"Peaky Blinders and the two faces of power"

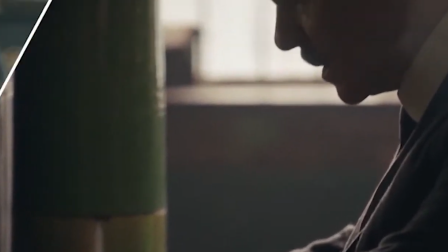19s
Peaky Blinders is a crime series released for the first time by BBC in 2013.
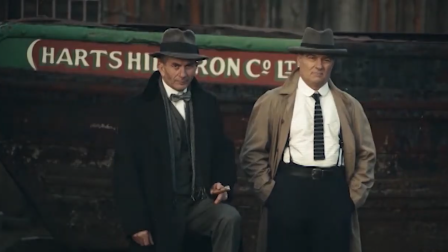25s
In the first season of the show, a central place in the narrative is occupied by the power struggle among the characters,
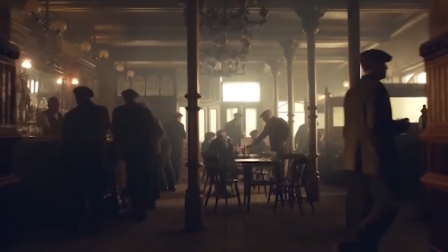32s
and especially between the two protagonists, Thomas Shelby and his opponent, Inspector Campbell.
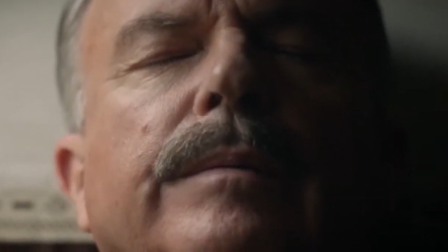41s
In this video essay, we are going to focus on how the characters are presented to the audience,
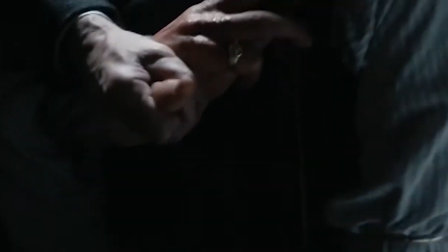46s
looking at how the camera work stages the conflict between those two characters and how lighting is used to depict such conflict.
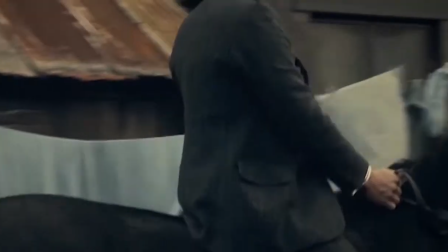54s
How the characters are presented to the audience. The first episode starts with Thomas Shelby riding a horse through Birmingham.
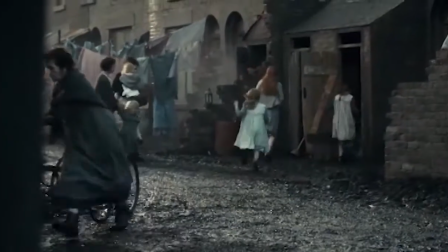62s
People run away, people hide, not only from his presence but also from the power he holds.
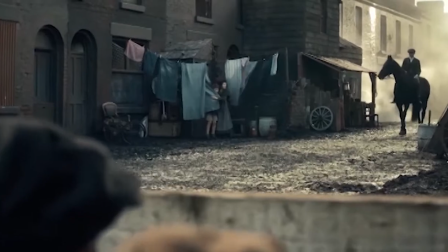68s
The camera portrays him from the ground, showing us the power that he carries when he enters his territory.
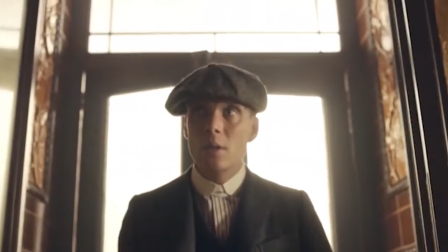75s
While he enters the pub, slow motion is used for the first time to stress his appearance.
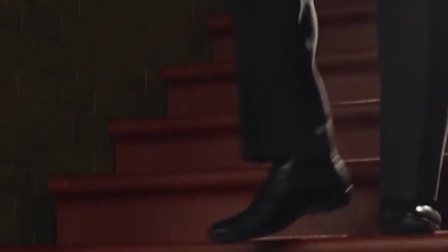81s
The other character, Inspector Campbell, is being transferred to the Garrison precinct to solve a case about the missing arms,
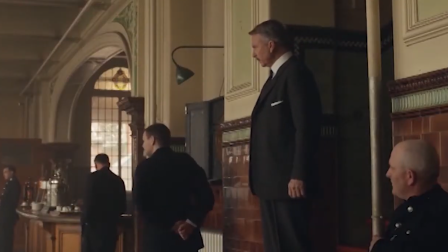89s
and he is determined to take down the gangsters, which is the Peaky Blinders.
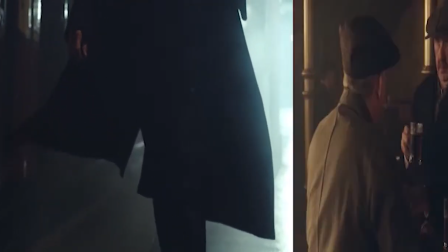95s
Later on, when Inspector Campbell set foot on the land from the train, slow motion is being used again to empower his arrival in the city.
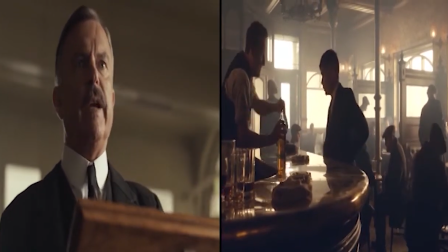105s
The slow motion technique in this episode is used only for those two characters to stress the connection between them.
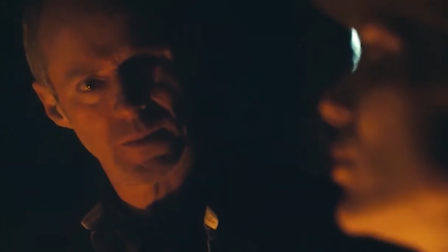113s
Campbell and Shelby are the leaders of the respective groups, and they hold significant power.
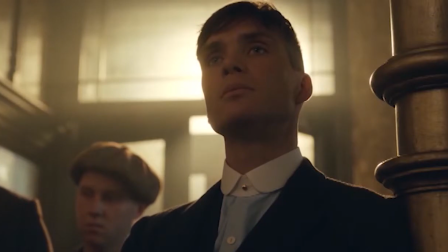119s
To present them, the show tends to use low-angle shots to display the status of those two characters, which are above the others.
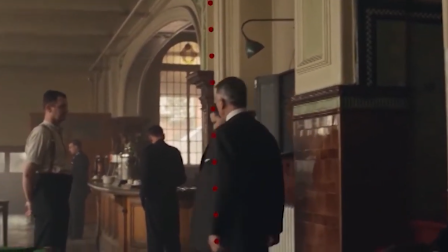127s
In these two group scenes, when the inspector walks in for the first time into the precinct, he occupies the exactly center of the frame.
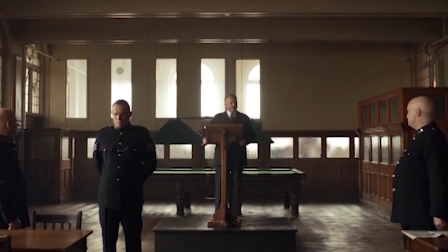135s
During his speech, the shots being used are the typical of the political speeches.
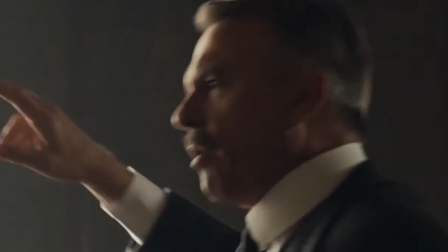141s
The way Campbell talks and his hand gestures are very theatrical, which suggests he is able to manipulate the whole group.
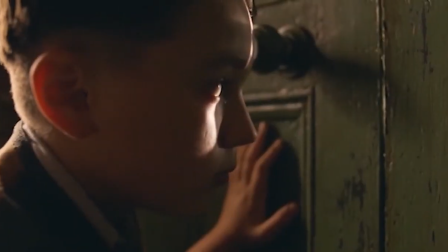149s
On the other hand, when the criteria of Peaky Blinders is presented,
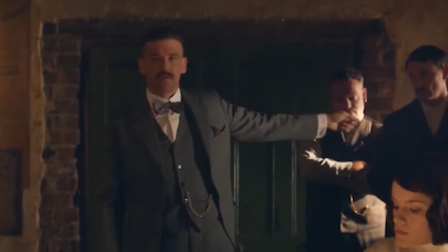153s
we can see that the older brother Arthur is in the center of the frame, so it seems like he is the boss of the family.
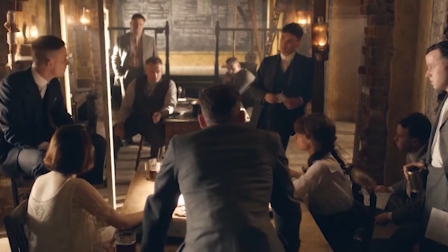160s
Later, during the family meeting, as we can see in this frame, Tommy stands in the spot of interest of the frame.
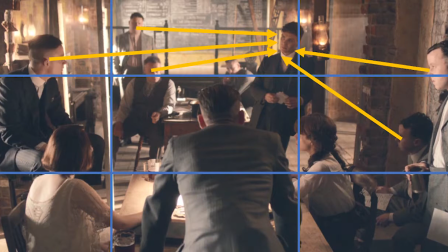168s
If we draw a line of everyone's eyesight, we can notice how it crosses at where Tommy is.
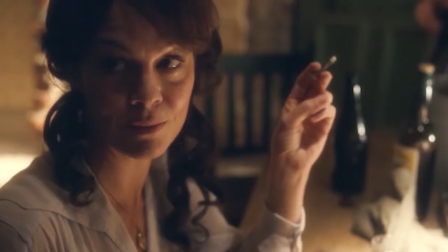174s
This implying that he is in full control of the family business. And it goes way interesting when they meet each other.
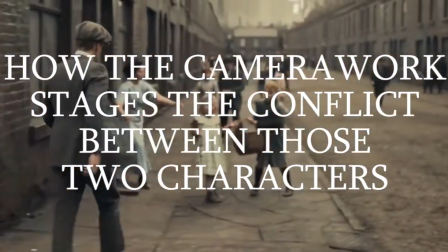182s
How the camera work stages the conflict between those two characters. In the second episode of the first season,
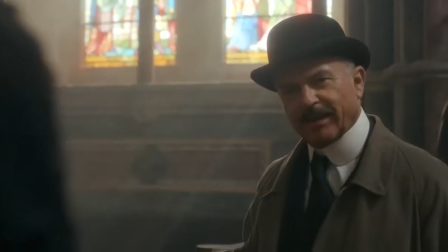189s
there is one of the most significant scenes that shows how the power relation between those two characters is changing.
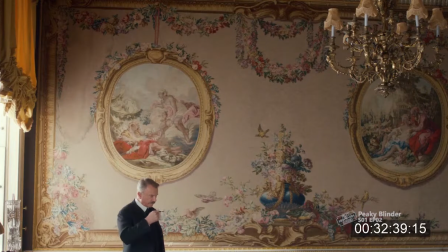198s
This is the first time that Inspector Campbell sees Thomas.
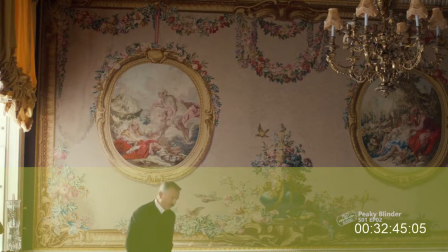202s
Here we can see Campbell is in the 1/3 place of the total frame, which implies the pressure he's facing.
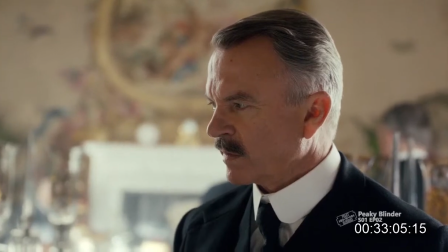211s
When they start to discuss their agreement, notice that the director started to use the unsteady cam to show the tension between those two characters.
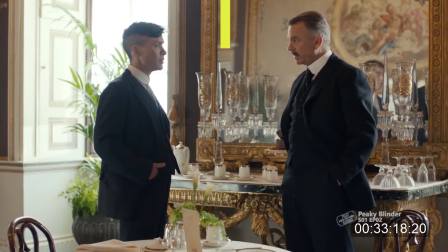222s
Here we can see both of the characters occupy half of the shot, which divided equally in half to half.
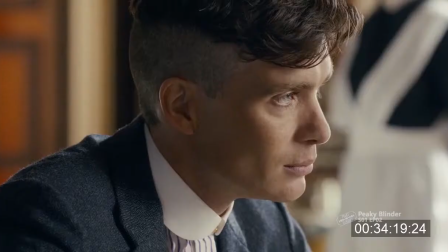231s
When they sit down, the directors start to use reverse shot between those two characters to see how they are doing the agreement.
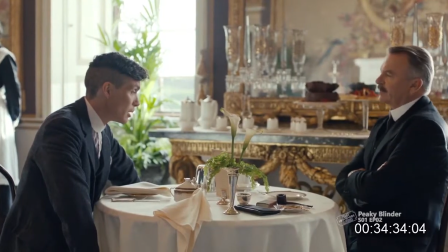239s
But notice that when Thomas starts to saying that he got more leverage on it, let's see how the camera moves.
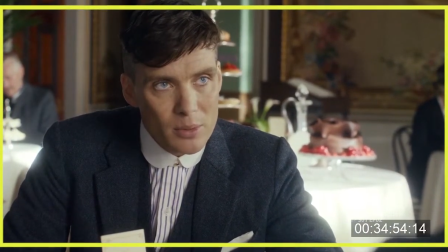247s
It starts to zoom in slightly, suggesting that his power is starting to rise.
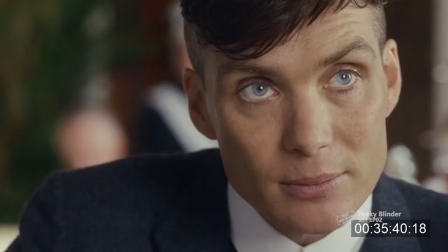255s
When the chief starts to ask, "What do I get in return?" Notice here, the camera across the axis.
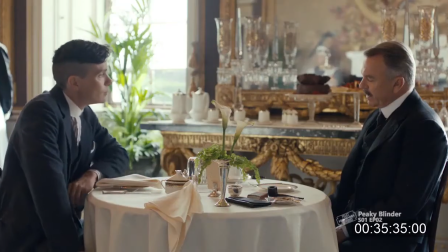263s
If you put all the camera on the paper, it looks like this.